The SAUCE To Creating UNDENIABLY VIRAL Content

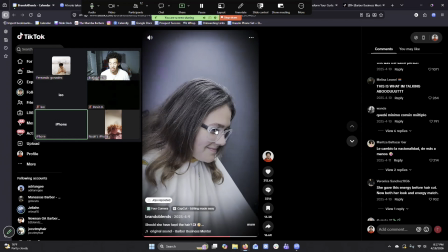And look at how when she's looking at the screen and then when it switches. Yeah, wow.
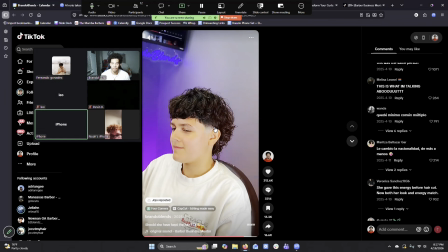I'm pouring up walking in Greece. I came a long way from the east. I'm pouring up walking in Greece.
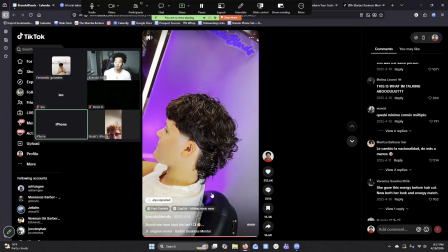She's looking and then it switches.
I came a long way from the east.
She looks and it switches. So the music aligns with my showcase and her tempo. Wow.
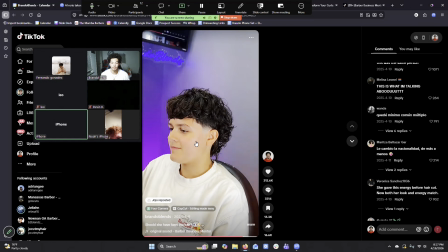I'm pouring up walking in Greece. I came a long way from the east. She leaving a cream on the sheets.
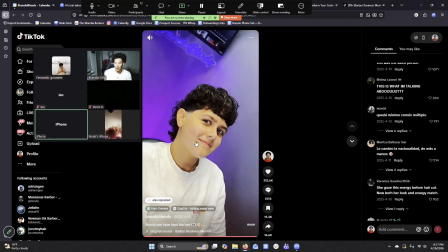My brother. So every time he says a little bar, I'm switching the clip. Will, Brandon. Yeah. I got a question about like not like exactly the editing part, but I have a question like when you're doing like the middle part and then you're cutting the sides to match like the thing that you cut after you parted at the parietal ridge or whatever. When you do that part, are
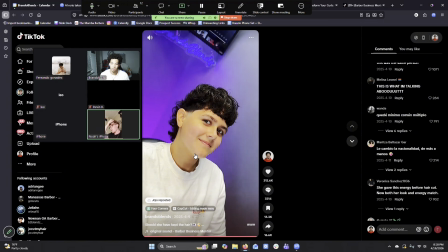you also sectioning off the front part to like keep it from getting the same length as the side, or are you just putting the whole side down right here? I'm putting the whole side down, but I'm not cutting the whole side. I'm leaving the bangs the middle of the bangs pretty much where they're at, and I'm cutting the rest.
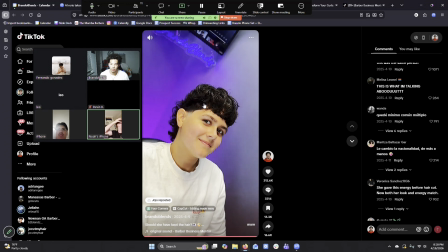All right, so it's just mostly over here, and you're not really touching much over here. It depends. Like you kind of have to figure out what touching much is to you, because you don't want this right here to be super bulky. It should be a smooth transition.
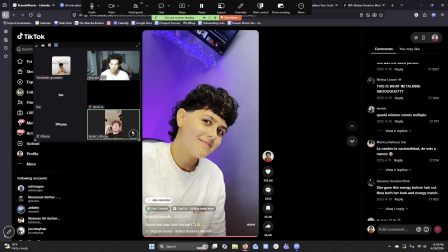Yeah, I noticed that like today, like I was doing a modern mullet, and I just made all of it like the same length, and I noticed it didn't really like, I had to like purposely take more off on this side just to emphasize the front after.
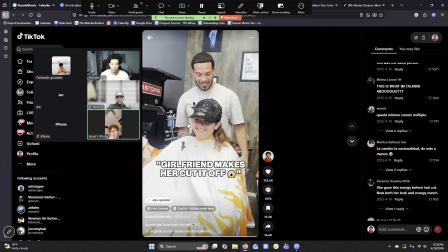Yep. So this is a good example, guys.
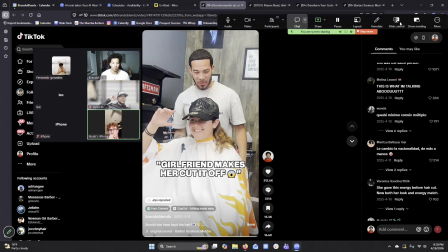You want to be able to do this on every single video, and when you get intentional about every single clip in every single video, that's when you're going to start to be able to get these really good results. I know we're going a lot over, guys, but I hope you guys realize how much game is really being given here and how much this could actually change how you're doing with your content,
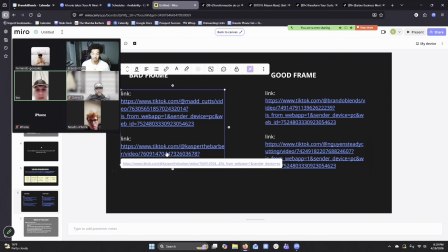bro. So let's go to another bad video that's not implementing these things. So we still want to use the scripts, but like be more authentic.
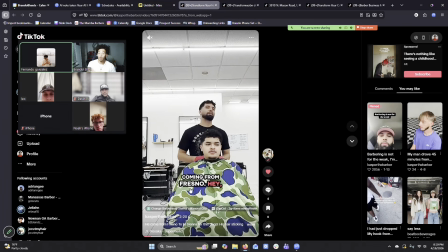We want to get over the scripts as fast as possible, bro. Like, yes, like you can still practice a lot of these things with the script, but the purpose is for you guys to get the script and move on. But if we can't understand the script, if we don't know why the script is working or what the purpose of the script is, there's no way that you can move on and do something else.
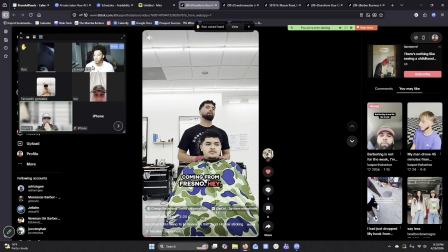All right, so this is, what's up, Ron? I have a question, like, how can we differentiate, like, authenticity clips and, like, extra clips? Like, you know, like, obviously, there can be a lot of authentic clips that, you know, we might not need. But, like, how do we know which ones to take out?
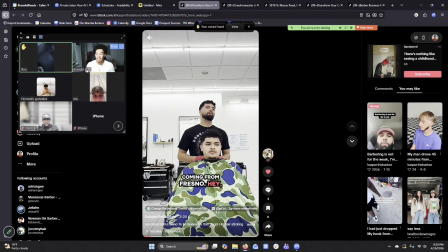Yeah. Does that make sense? What does this clip add to the video? Does it add trust? Does it build anticipation? Does it create curiosity? Is this going to make people comment? If it doesn't do anything to help the video, then what is the purpose of it? Really? Okay. It has to help the video in some type of way. The way I want you to think is,
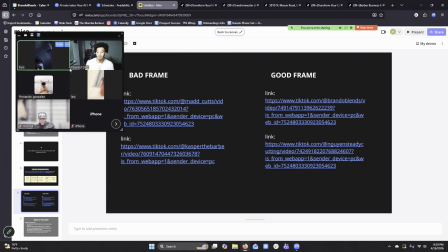we'll get into that, but you need to make sure that the clip that you're leaving in is actually has a purpose, right?
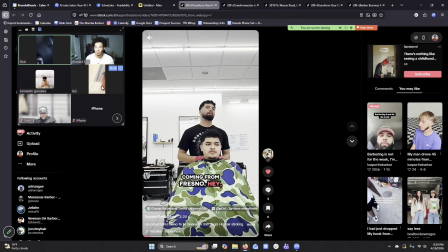Because if something's authentic but it doesn't help the video, all it's gonna do is force people to log off.
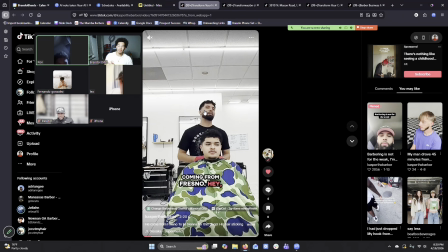Okay. All right, so this is another example of not having a frame at all, really.
15-minute drive. I had a man bar for a good minute. It just won't stop standing up from the back. Yeah, I got to move into that phone. So it's about 10 minutes to see you all out. Bro, what type of cut is you want to do?
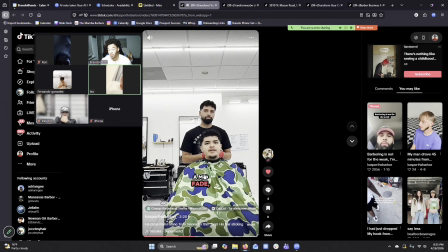What are you guys noticing from this? The cape is fire. Shoot, I'll give them that. No energy. No energy. I don't He like could have taken off the question. Yeah. He could have. Not censored.
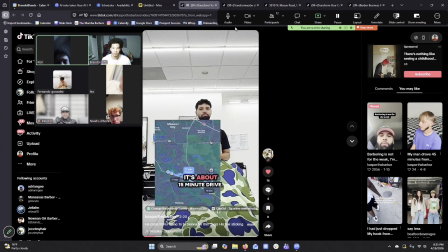Yep, not too goodly centered. We got all this dead space up here.
15-minute drive. Type of issues you usually have with fire.
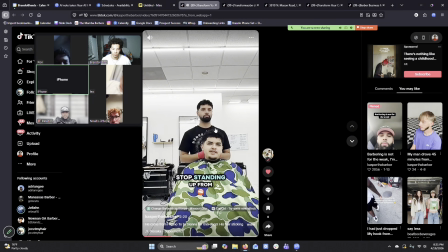I had a man Audio bar. quality. It just won't stop.
Audio quality. Okay, what about the video? His shirt is black and you can't see the guy's hairstyle. Right, that's another thing. You guys got to be careful wearing black.
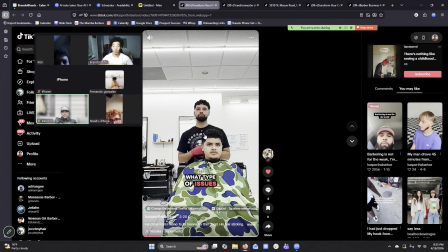I used to wear black all the time in the barbershop, but I started wearing white because I realized the hair pops off a lot better. Now, with a background like this, I probably wouldn't wear white. I would wear other colors that pop out, you know, on purpose.
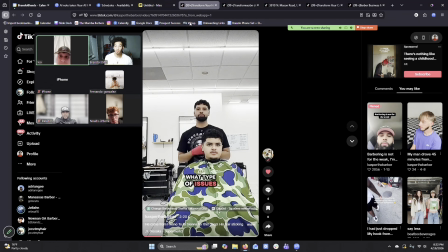That way, it just feels more different. When you guys look at my videos, I'm wearing green.
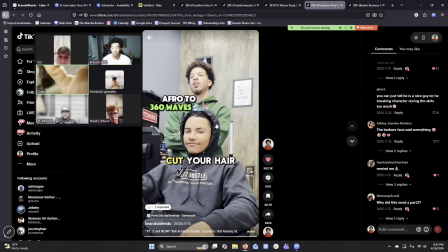You won't see me wearing black very often, bro. I used to even have just a white T-shirt there just in case. I used to carry a white T-shirt in one of my drawers just in case. But you guys see, there's a lot of different colors.
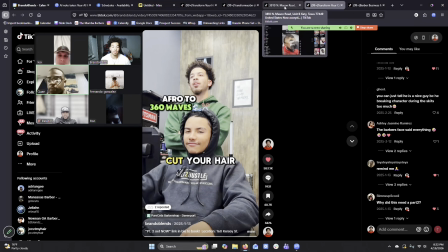There's a lot going on. Not in a drastic way, but just in a way of I don't want the viewer's hair, especially, to be confused.
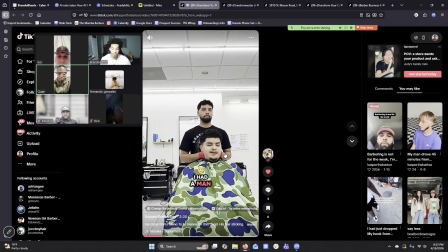I had a man bun for a good minute.
Right? He's talking about a man bun. We don't even see a man bun. You hear music in the background too. Yeah. It's kind of louder than them.
It just won't stop standing up from the back.
So how much effort do you think this person actually put into their video?
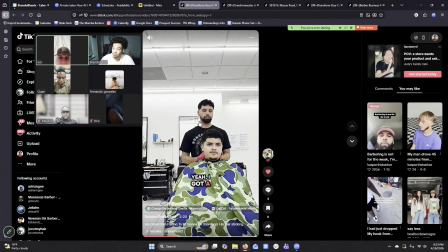None. He got the script right, for the most part. But no like expressions. So he's just standing there. Yeah. No editing, really. Like. Looks like a raw video, like you didn't do that.
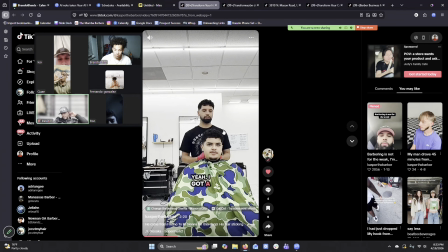Yeah. So, in the same way, you guys have to make sure that this is not your standard. That your standard is constantly improving. Because you guys know, if you were to do a video like this today, I would chew y'all up.
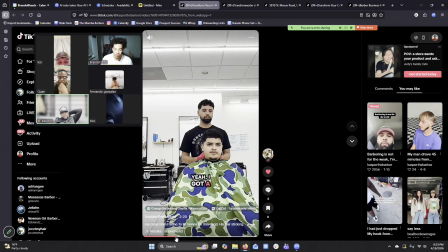For a lot of you guys, I would chew y'all up. This is unacceptable. So in the same way, your effort, your standard has to continually be rising. So you guys sometimes get complacent, or you guys don't know what to look for in certain things. You got to make sure that you're constantly leveling up.
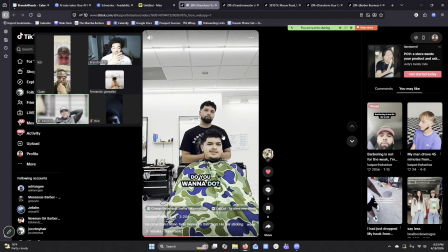This is no knock to him either, bro. Like if whatever. This is someone that's trying, right? But you can't expect to go viral. You can't expect to convert clients if this is your output.
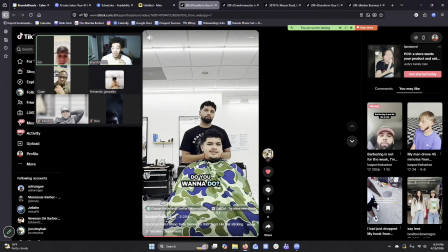And that's just being real. I love anybody who's trying, but this type of trying in today's market, it's not enough.
Mid-fade, scissors on top. I want to keep a little bit of length. Is there any special reason you're getting this cut?
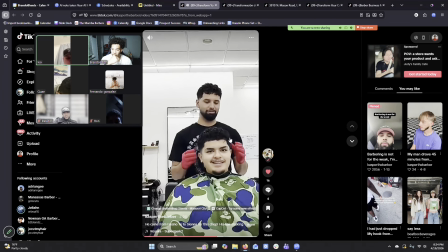My girl said I'm chopped. Ready for this cut? For sure, bro.
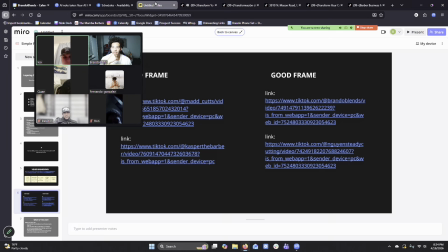So, you guys already know that's not acceptable. Now let's look at a video like this.
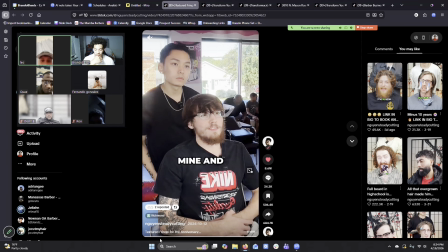Ty Nguyen is one of the guys that I was studying when I was coming up. You guys see 2024, he popped off.
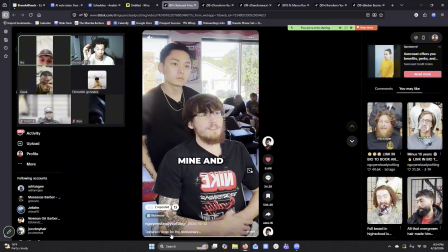I was studying this guy a lot from 2024 all the way to 2025 and through.
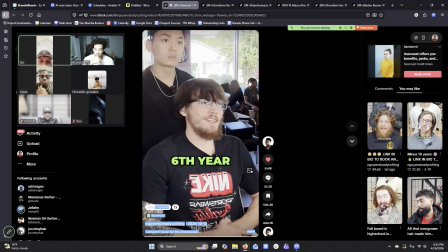Actually, today is mine and my girlfriend's 6th-year anniversary. Well, congratulations, man.
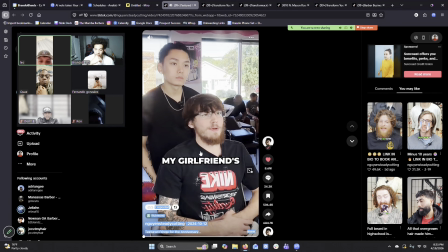So you see?
Actually, today is mine and my girlfriend's 6th-year anniversary.
So he's in a barber chair.
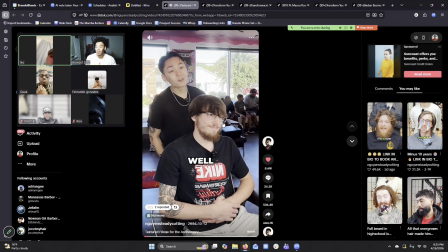Today is mine and my girlfriend's 6th-year anniversary.
Instantly raising the stakes. Why is this haircut important? It's his anniversary. Yo, this haircut gotta come out fire. He zoomed in on his face when he said 6-year anniversary.
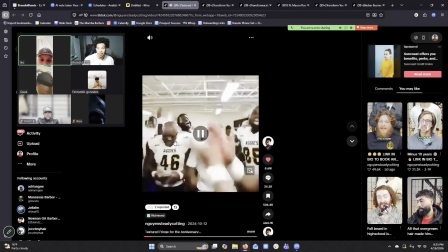Well, congratulations, man. 6 years. Yes, sir.
Look at his authenticity, the way that he's smiling, the way that he's talking to him.
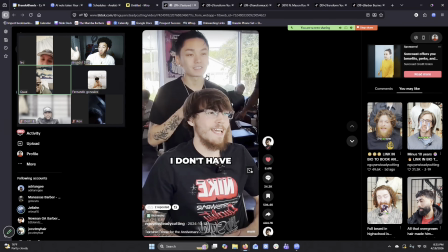It being 4 hours, it's like, you know.
He skips to the good part of the video. He instantly puts in, okay, cool. Well, he drove 4 hours for a haircut.
I don't have really much barbers in my area. Where'd you come from?
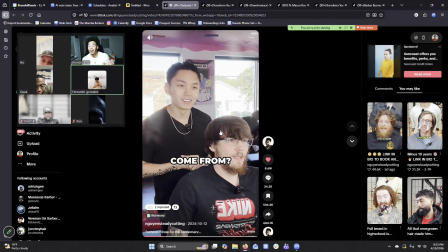I don't have much barbers in my area.
Meaning, hey, if you guys don't have any barbers in your area, hey, you should do the same thing this guy did and make that 4-hour drive to me.
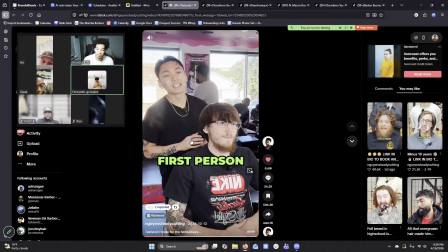West Virginia. I think you are the first person that came from West Virginia. What is it that we're going to be doing today?
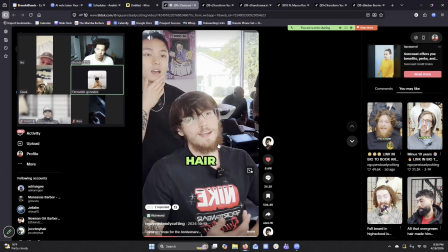Honestly, I'll just leave it up to you, bro. I've never really had my hair cut really well. Like, I just had, like, super cuts, you know?
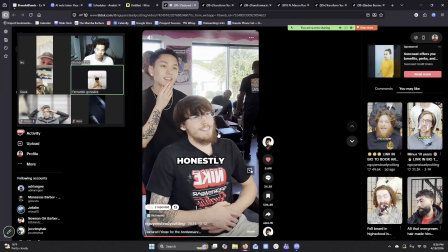Yeah, oh, okay. Just generic, basic stuff.
So, Pete, he has the music loading in. So instead of people leaving, they're like, okay, cool, this is getting to something. He's zooming in with every problem that he's saying.
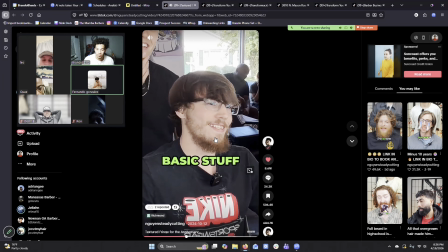Oh, okay. Just generic, basic stuff.
Generic basic haircuts.
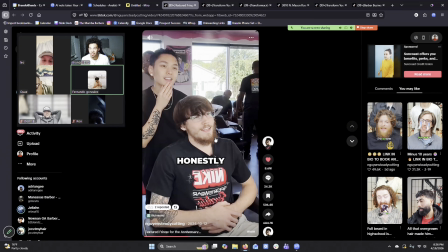So anyone who in their city is getting generic basic haircuts, if they feel the same way, they're going to be like, yo, I don't want this generic haircut. You know what? I have the same problem. Let me go to this guy. So everything that Ty has in his videos is very intentional.
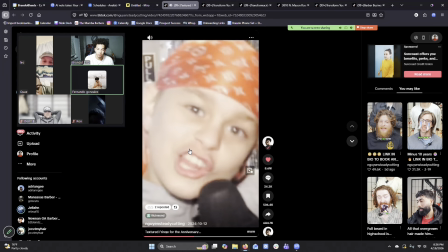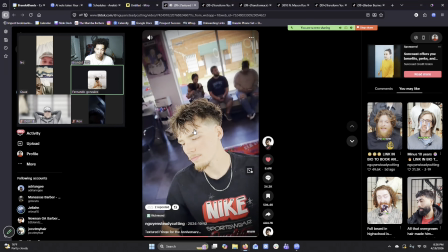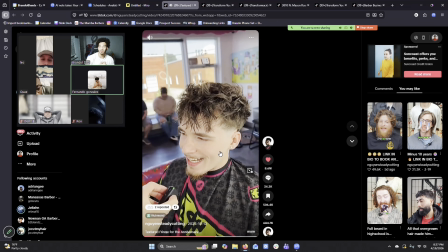He asked him, are you feeling a little nervous?